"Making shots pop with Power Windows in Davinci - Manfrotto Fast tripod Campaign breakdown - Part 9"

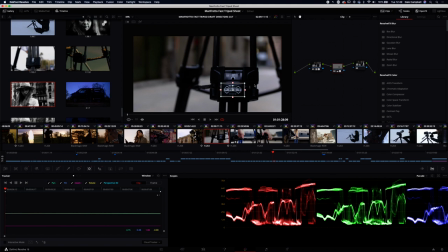So Ben did these little detail shots of the tripod when we were set up in an alleyway. All I've done really just here is go in and track onto this,
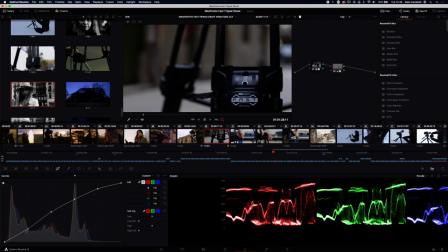increase the brightness, pull the blacks down a little bit, do a little bit of work just here, pulling the saturation down, and then just a bit of sharpening so that you are looking at that.
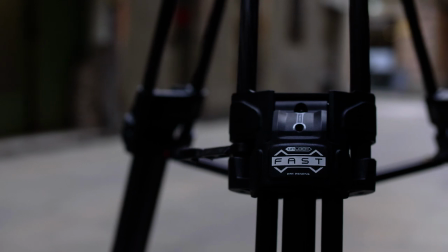And if we full screen, take a look at this, you see if you take that off.
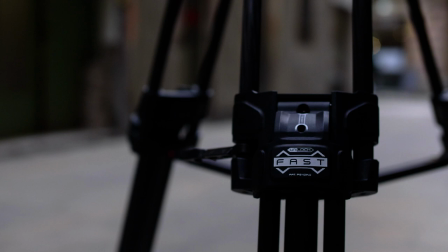Yeah, it's still sort of where you're looking but your eye doesn't instantly go there and it's important to view this in the context of all
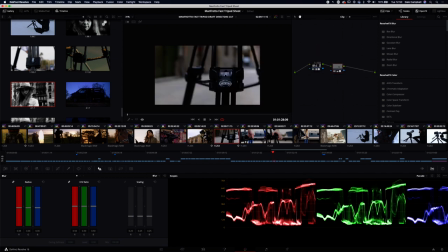of the things that are happening around it so that you can get some impression of the speed of the edit so when you're looking at these you have a split second to see what you need to see and I just helped the eye along there by making that a little
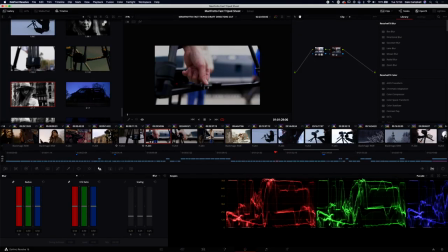bit more obvious boosting it up a bit all of these are pretty quick shots not too much going on with any of those early early morning this was absolutely freezing
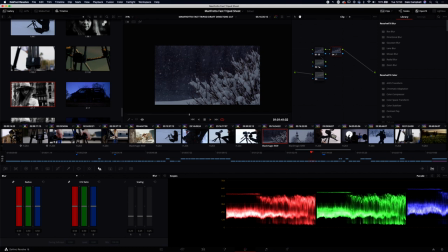this is more black magic stuff and it's just so glorious look at that
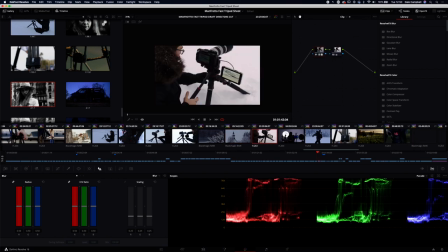great shots there this shot was really interesting because it was something that came
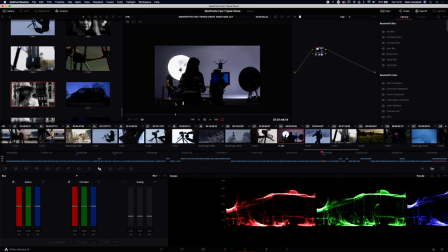from the original mood board there was a shot from a fashion shoot where we had lots of people moving we had clothes being passed off we had production crew there the gimbal is obviously giving us a little bit of movement as well so we choreographed
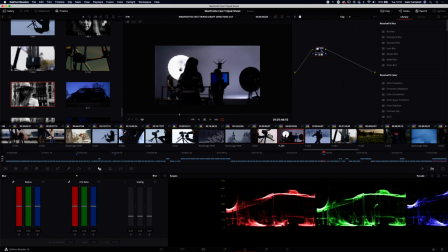everyone to have a certain point here and it works very nicely as a dance getting everyone to position and gives that kind of vibrant feel like the shoot's really kicking off and everyone has their place joe's got an ipad rithika's they're looking at the focus we've got makeup artists moving in the background to touch up the model louie's in the background just changing that light so it all has a little bit of purpose and direction to it more traveling
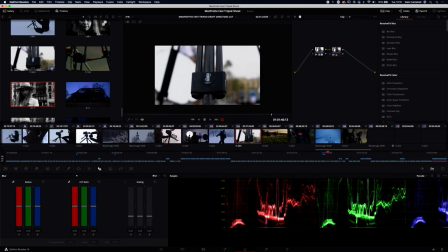shots of dale we've got so many walking shots of me okay lots going on this gh5 shot to get to work i'm pulling down the sky i'm correcting some of the overall levels softening things off a little bit
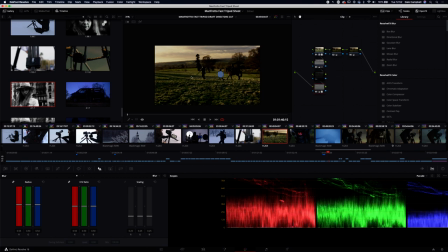and just generally correcting all of this to make it a little bit richer it works in the end but again it's not my favorite shot but it does help to tell the story bang okay this one's fun because it's again
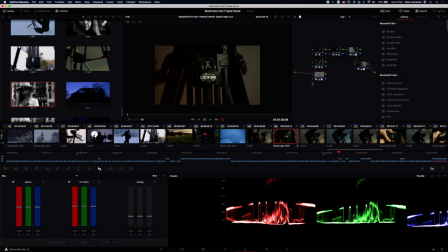drawing your eye to that and that is tracked on so if we just go to the power windows we can see this and my hand just covers it at the last minute and then we cut to this different angle coming up bang very
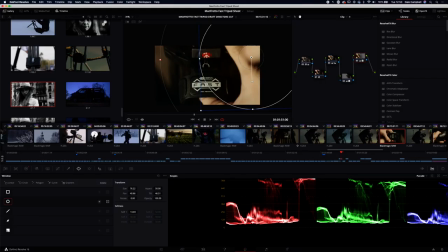much the center of the frame very much where your eye is going to be looking I haven't gone the extra step here because I felt that it wasn't necessary and it would have made it too zingy in that particular instance now it isn't all about the final shots that I was getting, but I do love this. We were playing with the Schneider True Streak filters.
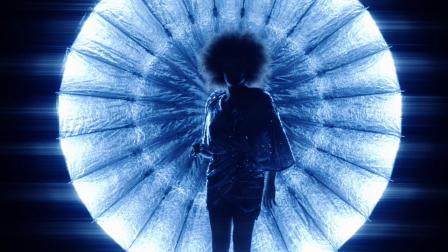We had all of our beautiful front color HMI lights and LED lights, and this shot is just money. I mean, we've got the Para 222. It's all streaky and lovely. Model looks awesome. She's mostly in silhouette, but she's still getting all of this lovely catch around her because that light is so big that it kind of wraps around, even though she's in front of it.